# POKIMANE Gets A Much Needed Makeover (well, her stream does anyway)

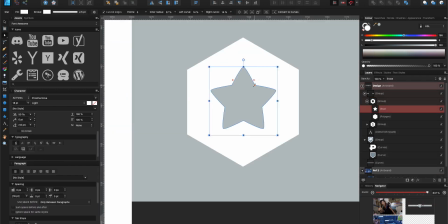[4:00]
I went back and forth a lot on the initial concepts, and I decided I wanted to keep things simple and in line with her current alerts,
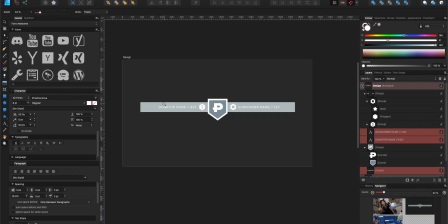[4:06]
which seemed really professionally made compared with the rest of her overlay.
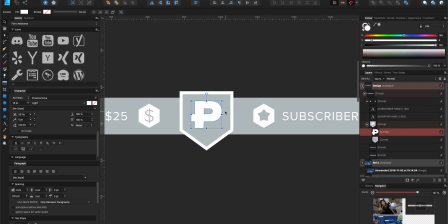[4:10]
I had inspiration from streamers like CourageJD, where all of his metrics are isolated and presented in a really clean and
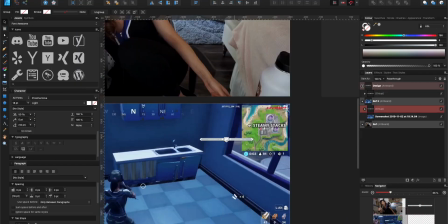[4:18]
minimal way as little squares or rectangles at the bottom of his stream, and I wanted to incorporate something similar to Pokimane's design,
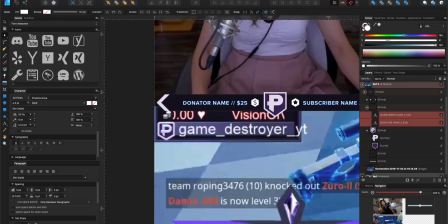[4:26]
but also keeping with the alert theme and scheme that is present across all of her scenes and her brand.
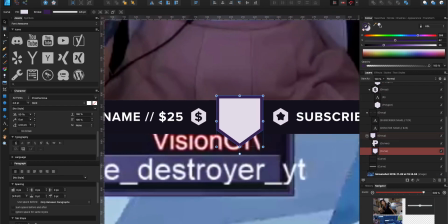[4:32]
I remade the Pokimane logo from scratch to use within the design and incorporated the shield element she uses on
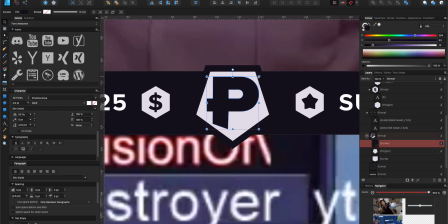[4:39]
her game screen into the design and use it as the centerpiece, almost like a shield on a crest,
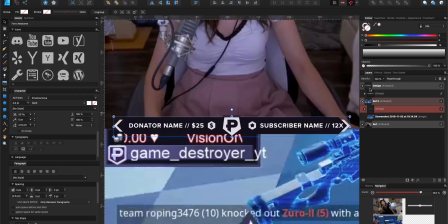[4:46]
to make it the center focus of the element to give it some anchor and some weight. From there, it was pretty much simply adding the metrics for the two things she primarily uses, which is her latest sub name, her top donator name.
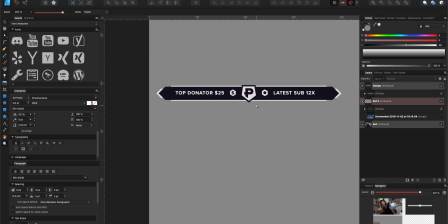[4:57]
And then I want to do something really fun and really cool and incorporate her sub count for her stream inside the metrics somehow.
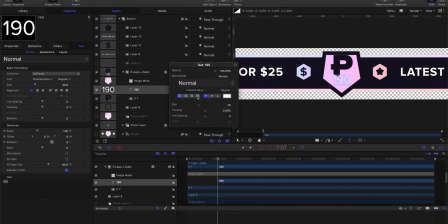[5:04]
I had the idea of making the P inside of the Pokimane shield animate to reveal the sub count for the day inside of the shield. This could be easily done through some clever coding using JavaScript and CSS to make a mask around the number and the logo and have the logo animate up and reveal the number for the subs for the day.
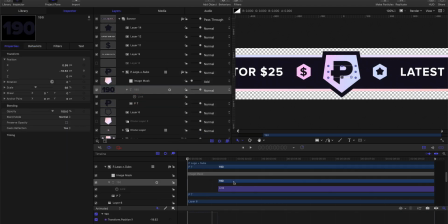[5:24]
I envisioned it to be on a rotating basis, so every 15 to 20 seconds the P would animate up and reveal the total subs for the day,
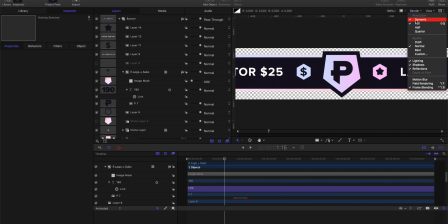[5:33]
and when she received a new sub it would trigger the same animation and then increment by how many total subs she just received.
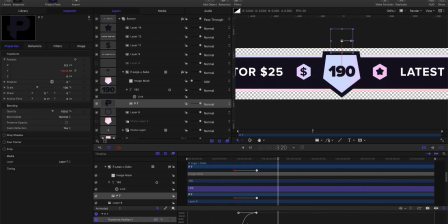[5:39]
I really wanted this to be a modular design, something that Emon could move around her screen depending on what particular scene she wants to use and depending on if she wants to change her mind down the line.
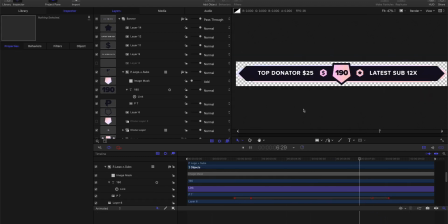[5:49]
It gives her the flexibility not having to worry about the placement of her webcam. She can move that freely along with this floating window that presents all of her metrics in one single unified area, and it looks more clean, more minimal, and it presents a better representation for her brand along with her alerts, and it just cleans things up in a really nice way. Now let's move on to the next thing that I designed, and that was updating her panels and giving them a fresh new look.
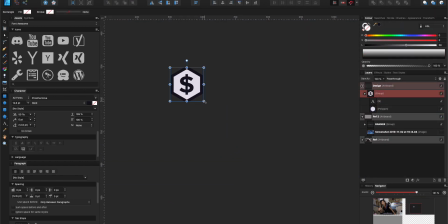[6:13]
Looking at her current panels, I really want to keep some aspect of them, and I really liked the gradient colors that she used for her panels,
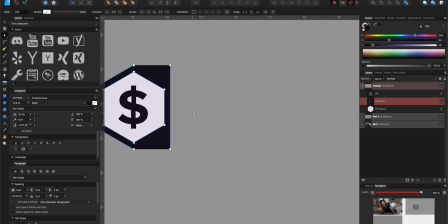[6:21]
so I wanted to keep them, and I actually used them inside of the floating metric window I designed for her just chatting and her gameplay scenes.
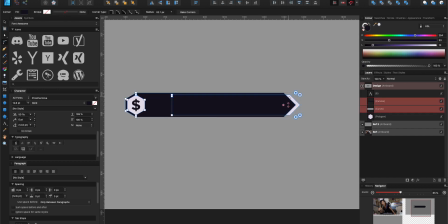[6:28]
I also wanted to bring over the arrowhead rectangle shape I designed for the floating metric window from her gameplay and
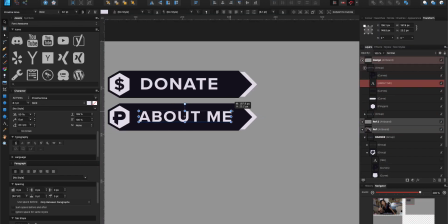[6:35]
chatting scenes over to her panels to create a more consistent and cohesive panel design that matches her on-stream brand.
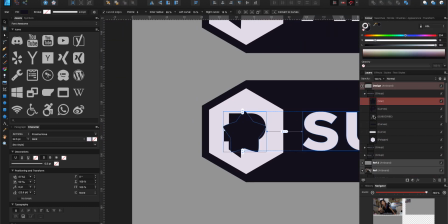[6:42]
Updated the iconography and made sure that all of the panels were the same width and height,
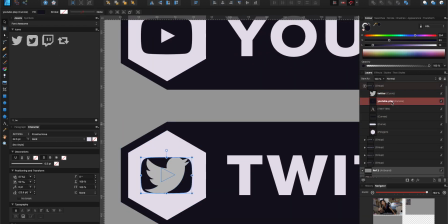[6:46]
so therefore when she adds them to her Twitch page she isn't going to worry about the sizing and cropping things off in any particular way, shape or form. Alright, it's time for the transition, and this one is a bit of a doozy, and we did something that I've actually never seen anyone else do on Twitch, so buckle up and get ready to take some notes. What I really wanted to accomplish here was something that was really advanced and beautiful, but packaged in a way that looked really simple. Essentially, it's a combination of a swipe transition and a stinger transition. But what makes it so smooth is that the swipe is actually happening underneath the stinger, which is showing both scenes at the same time, which is something you normally can't do with a stinger transition.
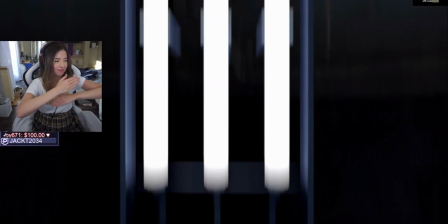[7:22]
Also, there is a simple parallax at play here, which adds some depth to the effect, and you know, it just looks really cool.
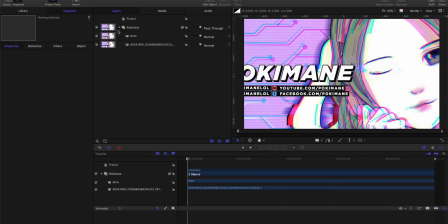[7:28]
So the first step is actually creating the element that swipes across the screen. When designing Pokimane's transition, I really wanted something that was really simple and really elegant, but also very advanced,
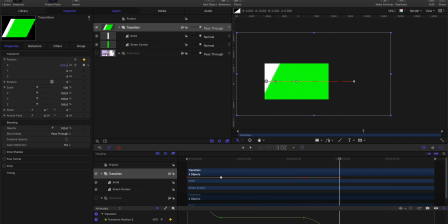[7:37]
and taking some of the techniques we've demonstrated in the advanced OBS transitions video and introducing them into this transition.
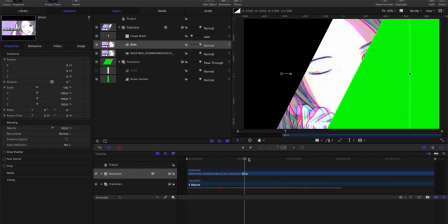[7:44]
It's a very basic and simple transition where there's an angled rectangle moving across from right to left of the screen,
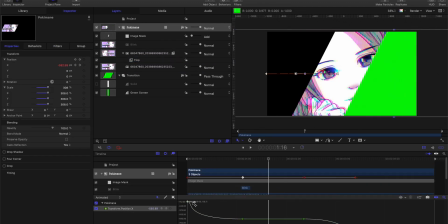[7:50]
but I introduce an extra level of detail by adding her banner art that she uses for her Twitch and her YouTube channel inside of the rectangle and gave that some life by making it so that her character blinks, giving it some personality, an extra layer of detail to the overall transition.
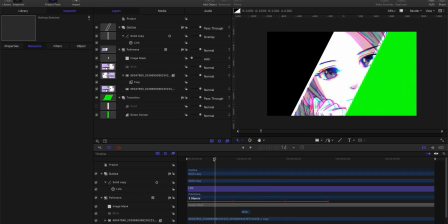[8:03]
From there, it's a simple case of animating it from right to left on screen.